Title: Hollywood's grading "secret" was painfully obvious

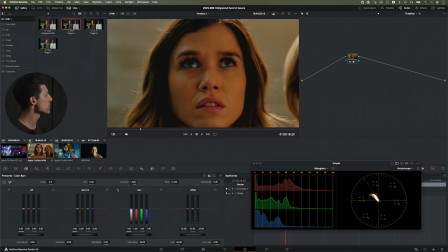978s
So I'm just going to call out this observation. If I was looking at this rendering of this image for the first time, if I'm like the director or something like that, I would want to have a conversation with my makeup person. Like, what did you do? Like, what is this like off-color, very thick pancake makeup that you've applied to my talent?
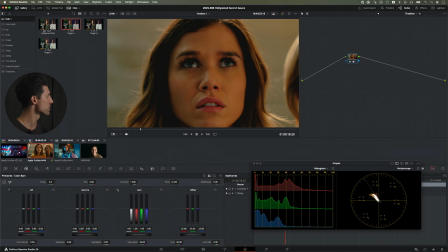997s
But that's not the makeup person. That is the rendering. Look at our Hollywood film. Look at our plugin. So there's really two differences that are happening here. First of all, that color of skin doesn't feel natural. It doesn't feel quite right. There's too much imposed saturation that's not innate of the original scene.
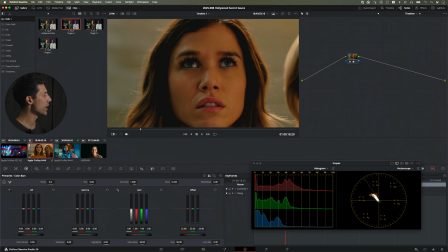1013s
And because of the type of saturation that it feels very flat, like it's flattening out the dimension and the depth on her face. Here, even though this is not a super high ratio lighting setup,
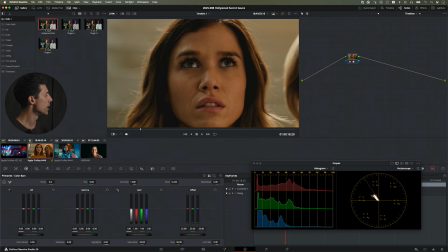1025s
I can feel dimension and depth and variation as the light travels across her face as it hits from key side and wraps to fill side, right? Whereas over here in plugin A, it's just kind of getting washed in one color. Even like the discrimination between lips and cheeks starts to feel a little bit diminished as well.
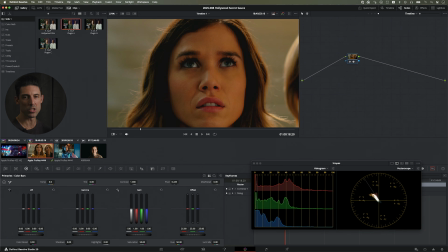1043s
Okay, so there's these small differences that feel like, oh, that one's just a little bit more colorful and that one's a little bit less colorful, or it's a different kind of saturation. But these end up leading to like the defining aspects of the image that you're grading. And they end up defining what you have to do when you are grading. Because if you've got really good eyes, you might not notice this at all.
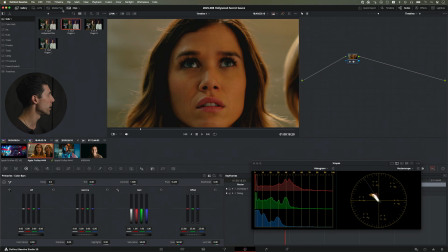1063s
But if you've got good eyes, you probably would notice like, all right, we could do better than this with our skin. We could do better by our talent than just letting this pass through and just doing basic balance underneath. But then you got to spend time and do that, as opposed to just having it right off the truck when we apply our Hollywood film plugin.
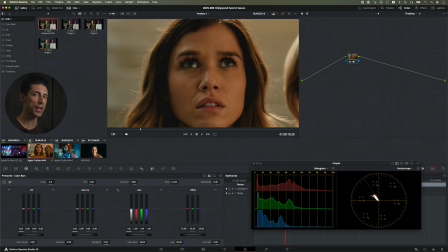1081s
Let's look at another popular plugin. I again asked it for the exact same recipe, 5207, 2383, Rec 709. Let's see what we get out of this plugin.
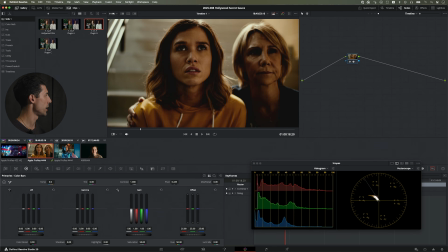1090s
So we're going to go from our Hollywood film to what I'll just call plugin B. This one's even more far-flung from our Hollywood film plugin. Like we've got this very, very thick, crunchy, kind of plugged up contrast happening down in the bottom. And what's interesting is typically when you add contrast, you will be seeing an increase in color as well.
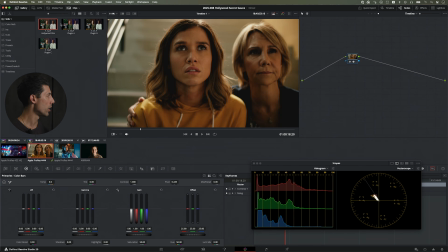1110s
It's actually not what's happening here. Our color is being basically maintained. It's peeling more yellow if we look at our vector scope, but it's basically being maintained. So we've got this really off-center rendering here that if I could work with this at all,
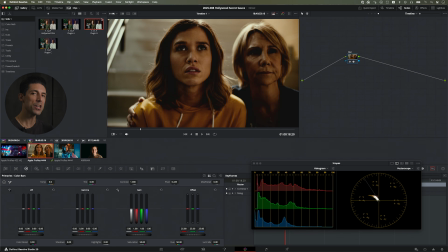1125s
this is like a great example of this idea that the endpoint, if this was my baseline rendering of image, my endpoint would probably look a lot like the starting point of one of these big colorists working on a big movie. It's like I would be pumped to get to this from that. Does that make sense?
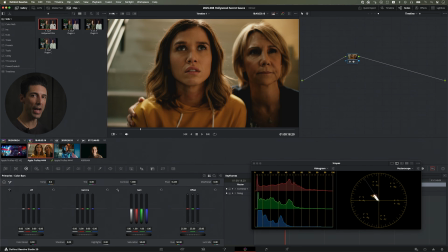1144s
But if I was already here, I could be climbing above that with the very first node, the very first adjustment that I made.
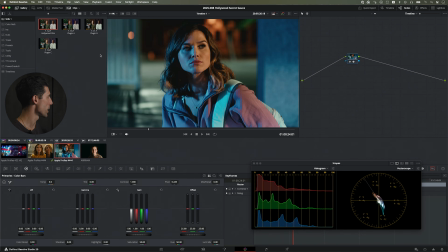1150s
And let's look at plugin B on this next shot as well. So again, we're on our Hollywood film rendering. Again, just take a second to enjoy the balanced and really
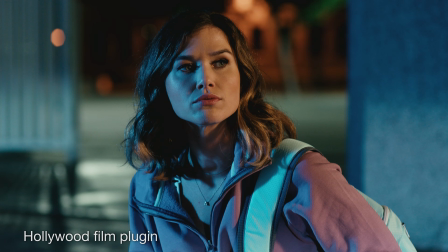1160s
great feeling baseline image that we have here with our Hollywood film plugin. Everything feels in bounds. It feels colorful, but it doesn't feel garish. It doesn't feel clipped. Nothing feels like it's challenging the edges of the display.
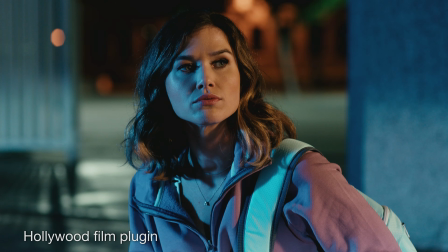1172s
It's all being gracefully fitted into the capability of the display. And if we apply the same plugin B that we looked at in the previous shot, the same trend is emerging.
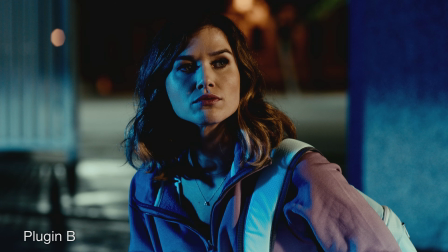1181s
Like we've got these very, very crunchy plugged up blacks. We've got these like very like heavy colors and sort of like
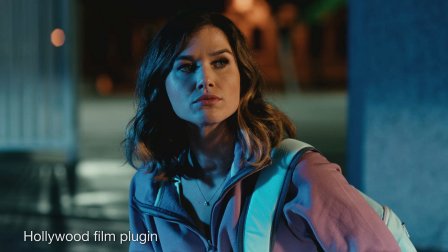1188s
low saturation colors for what I would expect to see given that level of saturation.
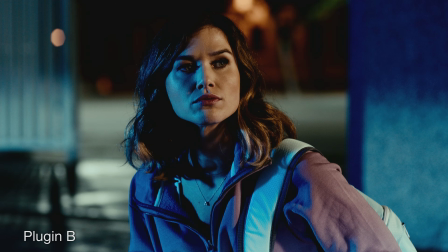1194s
So again, like if this is my baseline, my my effort is going to be trying to get this somewhere near close to this.
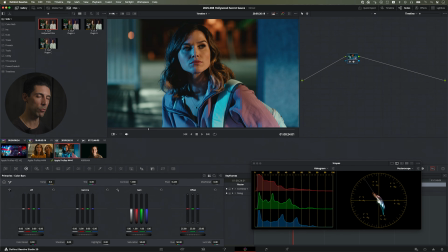1202s
And at that point, my color grade will probably be more or less done. There might be a little bit of time left, there might not be, but if I'm already starting here, then I get to start with a very different starting point, and I get to seek things out, and I get to achieve a very different final outcome for my image and for the people I'm working with.
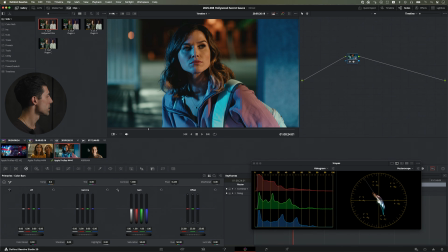1219s
Okay, last thing I want to talk about is something that we're going to see if we go to our Hollywood Film plugin and we look at shot number 4 here.